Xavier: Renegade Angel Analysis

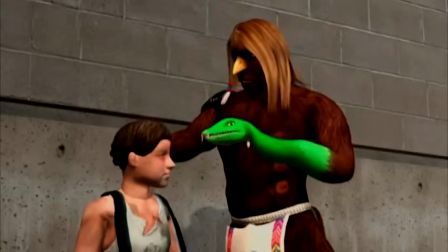[4:07]
Xavier seems to believe his goodwill is more than enough to justify his mission of helping people, and the show portrays this as destructive to everyone except himself.
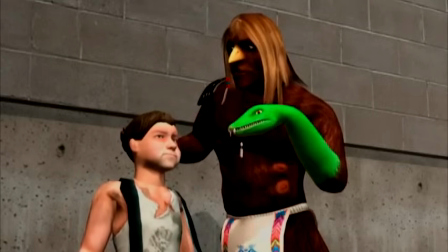[4:15]
In a sense, you can see anything that Xavier does as a satirical middle finger at people who
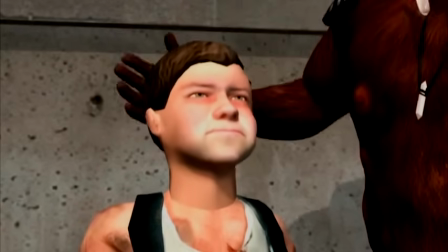[4:21]
use spiritual beliefs without understanding them to quote-unquote help people,
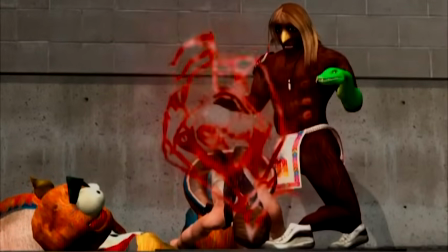[4:26]
framing this need to help without understanding as masturbatory and destructive.
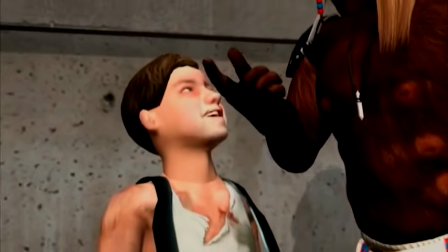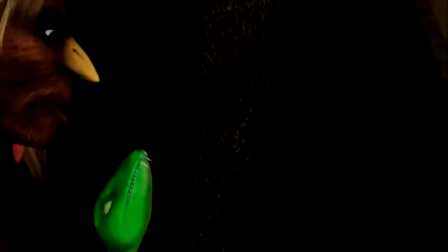[4:36]
Xavier himself is sort of an amalgamation of various spiritual ideas. He is himself a quote-unquote bastard child, and I think it's fitting that his look,
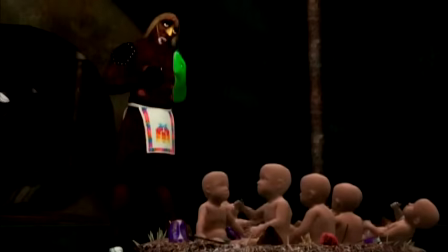[4:45]
his ideology, and his actions all seem to reflect a bastardization of various spiritual and philosophical ideas.
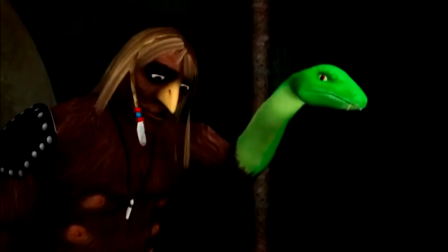[4:51]
A friend once pointed out to me that the irony of Xavier's legs being backwards is that no matter how far he goes, he's always moving in reverse.
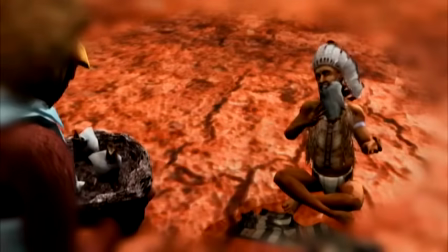[4:59]
I thought this was a funny metaphor for Xavier on the whole, constantly regressing but seeing it as progression.
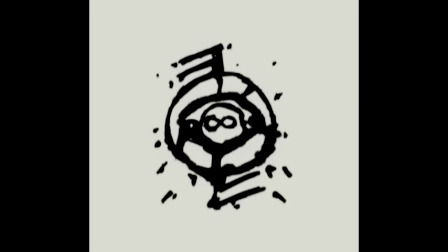[5:09]
Following from this, the series Emblem carries this theme of blending different philosophies together. The emblem appears to be a combination of a dream catcher, an eye, a yin-yang, and an infinity symbol. All things which vaguely allude to some sort of deeper meaning but don't actually provide any substance when just sort of mashed together into a single image.
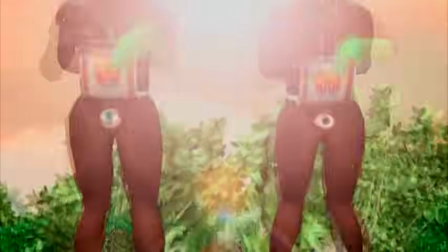[5:32]
In the tenth episode, Shaka Shuri Blowdown, it's revealed that Xavier's penis is a peen eye, a third eye conveniently placed on his crotch.
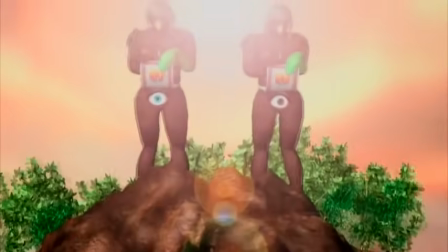[5:40]
To me, this is hilarious because it's a play on the concept of a third eye, a spiritual symbol relating to wisdom and enlightenment.
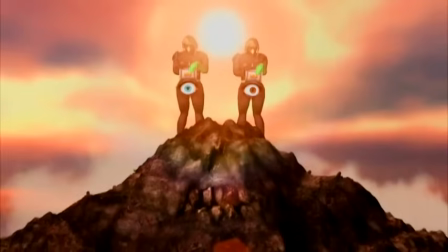[5:48]
Making his third eye his penis could be saying many things, but I like to think of it as being a jab at New Age,
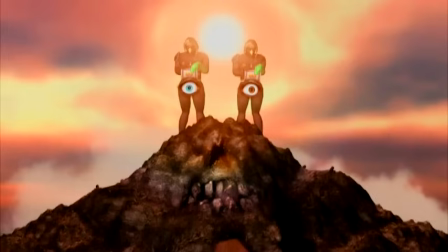[5:54]
comparing their conception of a third eye and their misunderstood notions of enlightenment to masturbation,
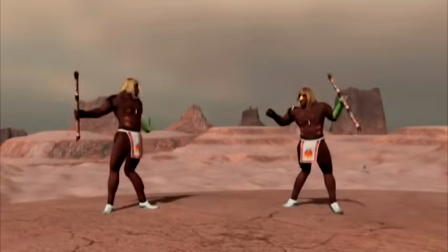[5:59]
making the reveal of the penai from the two Xavers in the episode kind of a dick measuring contest of spirituality.
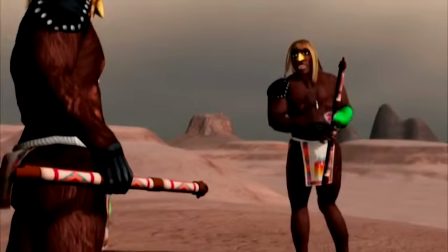[6:05]
In this case, stupid is clever.
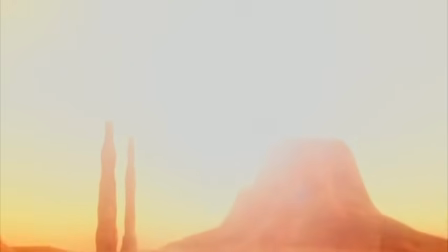[6:11]
A lot of episodes begin with Xaver drifting out in the desert, where he shares a monologue that lays down the theme of the episode in some way.
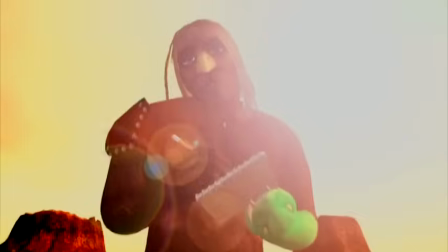[6:18]
These scenes of Xaver walking alone in the desert very clearly take place inside of Xaver's head,
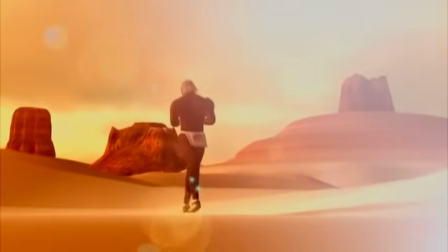[6:24]
because in the very first episode, he goes from out in the middle of the desert to Connecticut of all places.
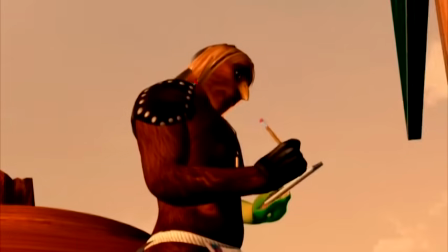[6:28]
I always interpreted these scenes of the desert as being sort of a metaphor for his mind, or at the least, a nice look into his psyche.
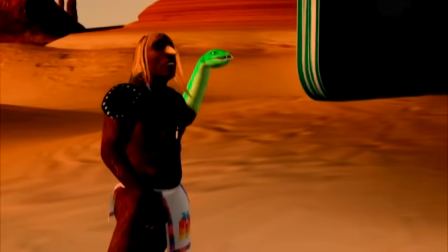[6:35]
The desert opening is itself supposed to be a reference to the old TV show Kung Fu, with Xavier's self-image being that of a benevolent lone drifter.
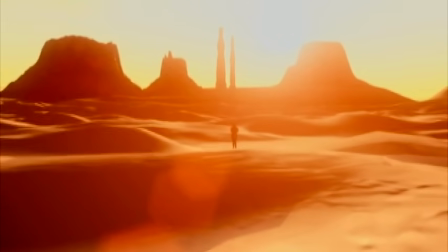[6:47]
The show's name, Xavier Renegade Angel, itself shares this theme, where he's an angel on the renegade, both an outlaw and a force for good.
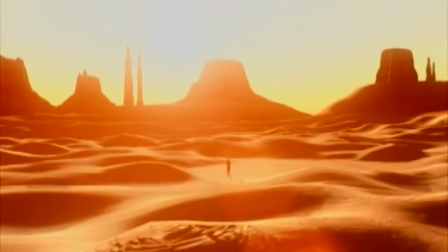[6:56]
On top of this, the desert brings to mind a degree of Native American history, with the Apache and Navajo tribes living in the deserts of the American Southwest,
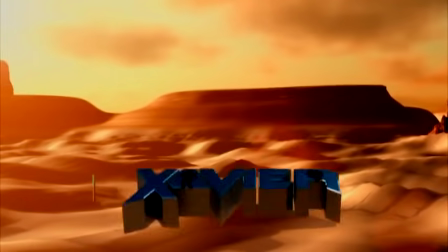[7:04]
among others, and I imagine that Xavier's self-image is sort of combining the Native American shaman and Kung Fu TV show intro together.
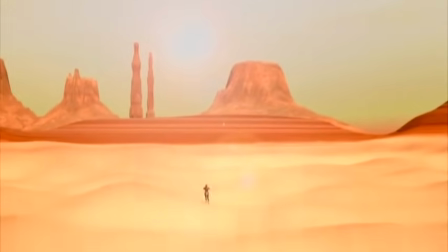[7:11]
Even though in the first episode it's revealed that he's really just walking through the streets of a small town in Connecticut,
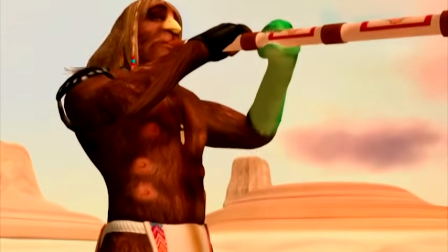[7:17]
in his mind, he's a lone wolf drifting through the Southwest looking for a hand in need of help.
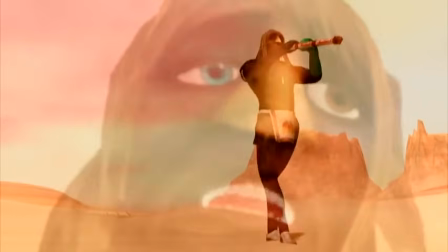[7:22]
The reason why I think of the desert in this show as a metaphor for Xavier's mind is that when he gets violently snapped out of the image of himself in the desert by a bottle to his face,
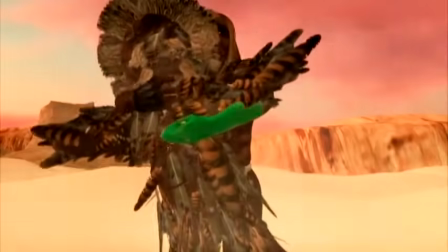[7:31]
it sort of reveals that he was stuck in his own mind with this image of himself in a desert. As such, I like to think of it as his own little space inside his head.
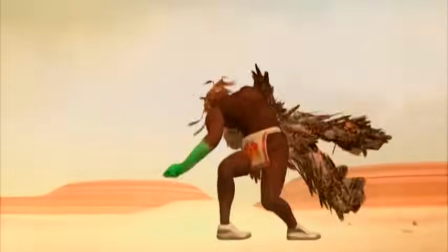[7:39]
I think that it might possibly be a subtle joke on the part of the creators that his headspace is a desert vast but completely empty.
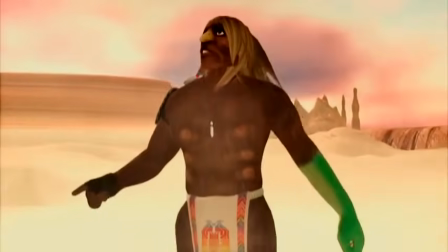[7:47]
In a sense, the desert serves as a visual joke about Xavier's empty-headedness.
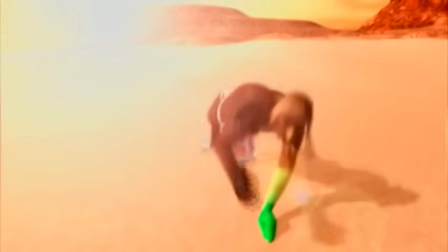[7:53]
Xavier is sort of the center of the show, and every episode involves him going on some journey of self-discovery and benevolence that ends with the destruction of the lives of others.
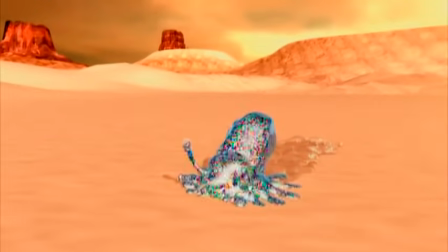[8:02]
The major theme of the show is that Xavier is a narcissist whose benevolence is self-serving and ignorant,
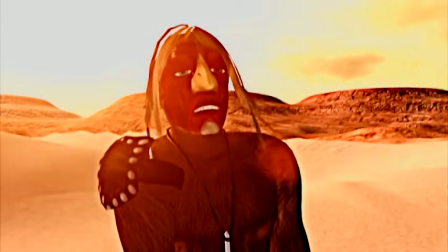[8:08]
and his perception of himself is deep and a force for good ends up ironically proving himself to be the opposite.